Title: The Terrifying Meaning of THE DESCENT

Director Neil Marshall has not been able to catch a break in recent memory. Sure, he was nominated for an Emmy for his work on Game of Thrones,
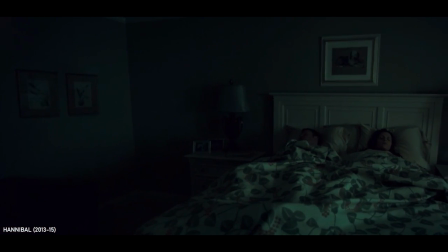[0:13]
and has directed several television episodes with a filmic quality that's very difficult to obtain on television's notoriously tight budget constraints,
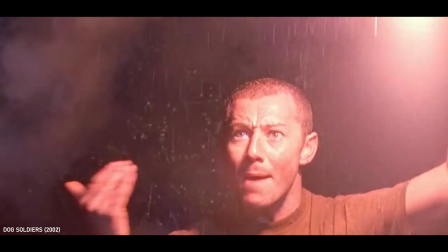[0:21]
but after finding early acclaim in his debut indie B-movie Dog Soldiers,
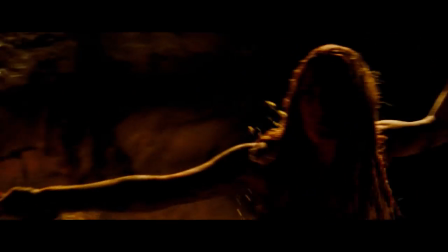[0:26]
and following it up with what is considered by many as one of the scariest horror movies of the 21st century,
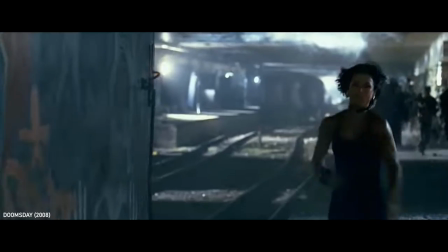[0:32]
his next two films just did not generate the same cult status.
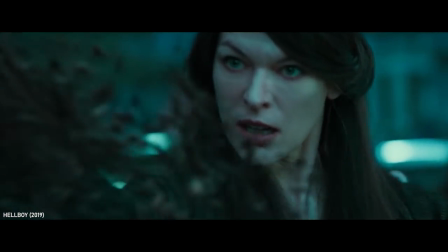[0:36]
It took him nearly 10 years to ever direct another feature film, which ended up being Hellboy, but frankly the less said about that the better. However, given the aspirations behind Marshall's early work and his influences as a filmmaker, I've always felt he's a wasted talent because it seems like he never truly unlocked his potential as a filmmaker.
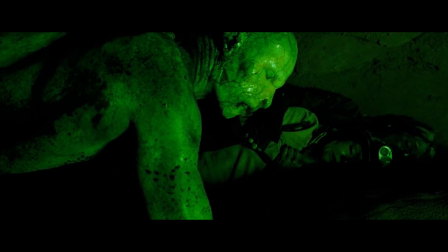[0:56]
So until today, A24 gives him the green light to go back to his roots, I want to call attention to his most acclaimed work,
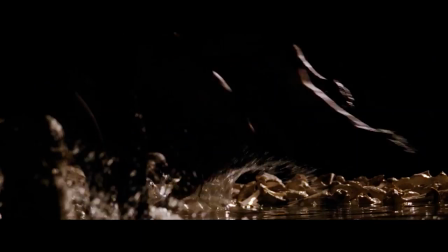[1:03]
and explore just how inventive and mature he was when it came to delivering on a genuinely harrowing horror experience.
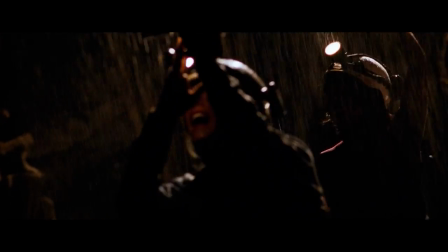[1:09]
It was a creature feature established around the true, unrelenting fear of darkness, drowning and claustrophobia.
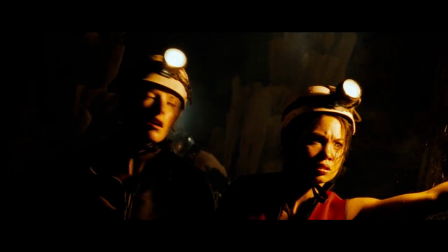[1:15]
In Marshall's words, it was about capturing the pure authenticity of human phobias and extracting us completely from our comfort zones,
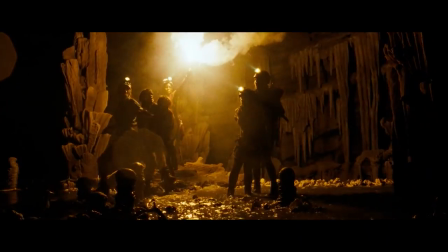[1:23]
where just as we begin to think things can't get any worse, they begin to get much, much worse. So let's talk about The Descent.
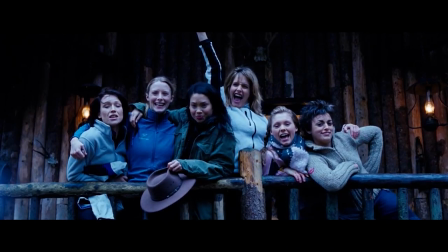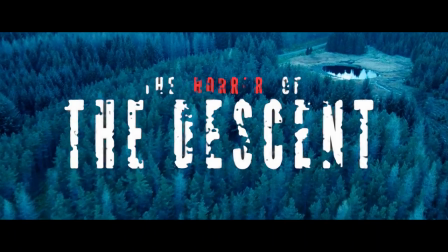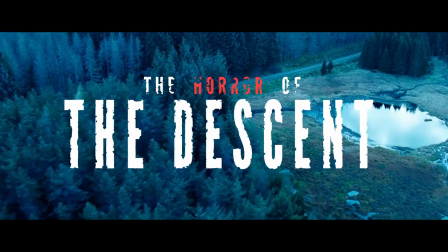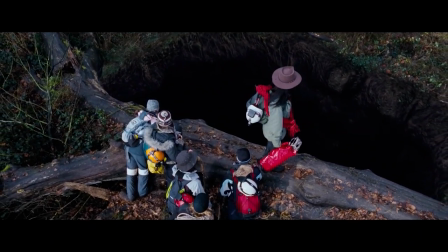[1:49]
The Descent is a pretty simple film, and thank god for that,
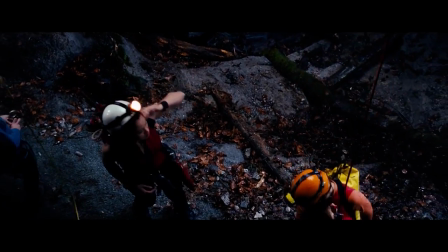[1:53]
because it just gets right to the point in terms of throwing you into a spelunking expedition where a group of long-time friends get lost within deep,
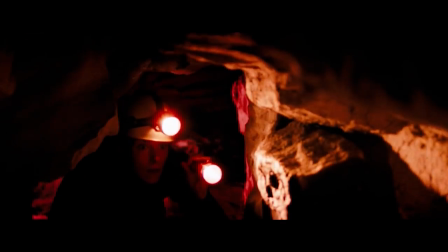[2:00]
dark, undiscovered caves, and try to find their way out while dealing with the usual dangers of tight entrapping tunnels, deep holes that lead to nothingness or compound fractures, and oh yeah, just a casual clan of Kiev-dwelling monsters that want to eat them.
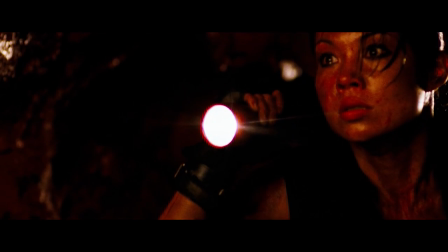[2:15]
I vaguely remember the latter being a pretty big surprise to many because it wasn't really a significant part of the marketing material,
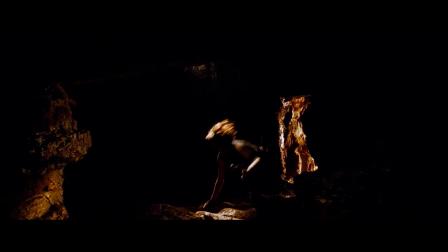[2:22]
other than just hinting that something lives within the caves, with the environment being the true selling point as it represented the real tangible terror of the film.
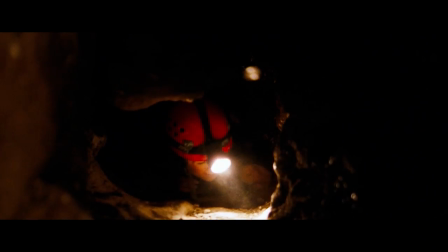[2:32]
Granted, it's a bit of a required taste to really engage with most of the film, because if you're Mr. Billy Big Balls and have absolutely no issues with darkness,
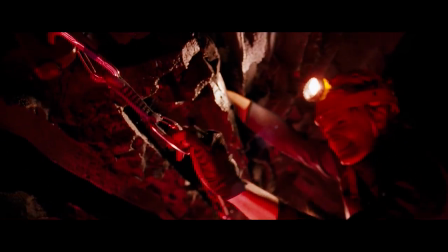[2:40]
drowning, or claustrophobia, then there isn't all that much here for you. That's not to say the creatures themselves aren't menacing or lacking impact.
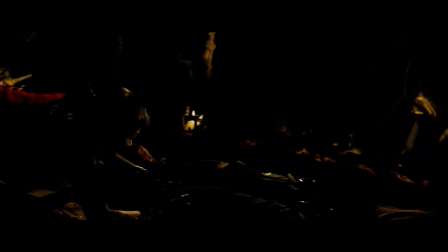[2:48]
They're probably one of the best representations of a jump scare done right, because they greatly depend on surprising their victims almost like xenomorphs. Clinging to walls and ceilings and blending in with their environment,
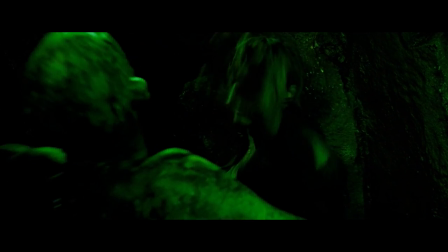[2:59]
that most of my reactions came down to a scream followed by a I didn't see you there, you sneaky son of a bitch.
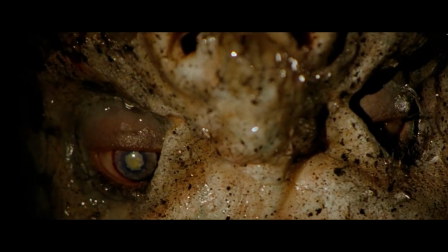[3:08]
What makes The Descent stand out amongst many other claustrophobic cave dwelling horror movies is that Marshall puts
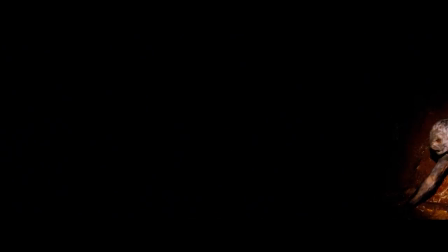[3:14]
all his efforts first and foremost into accentuating the horror of such a conventional environment,
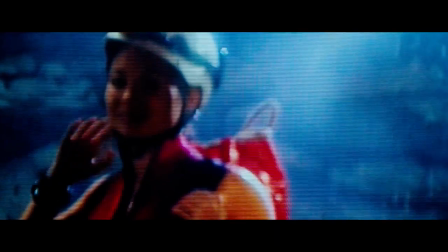[3:20]
using cinematography that sometimes feels like found footage that predates the GoPro craze,
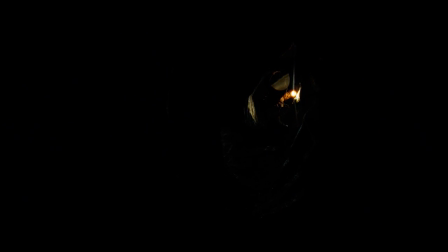[3:25]
but without ever committing to said gimmick because the film works at its very best, when you have absolutely zero idea where they are, where they're going, or, as the voyeuristic camera work shows, what might actually be watching them.
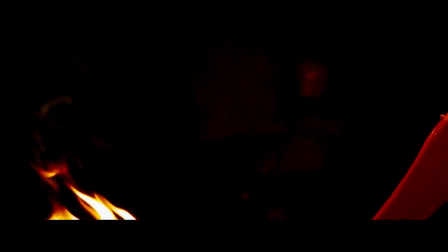[3:44]
It's practically a psychological horror, and not just because of the central protagonist's haunting backstory,
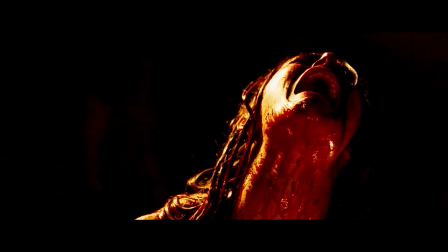[3:50]
but more so it's the constant restlessness you feel from the disorientation and repetition of the environment.
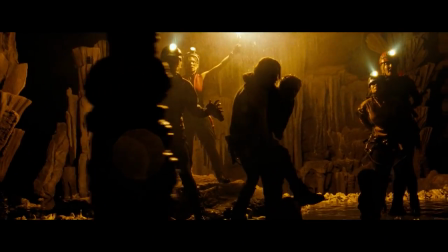[3:56]
You begin to feel the same dwindling trust and hopelessness the group feel for each other, as you never sense them getting any closer to the exit.
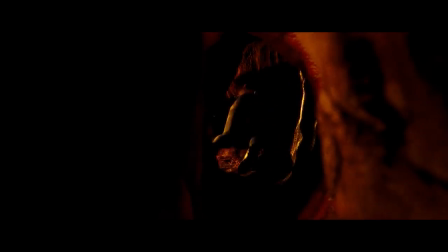[4:04]
In fact, indicative of the title itself, you feel like they're just descending deeper and deeper into the abyss.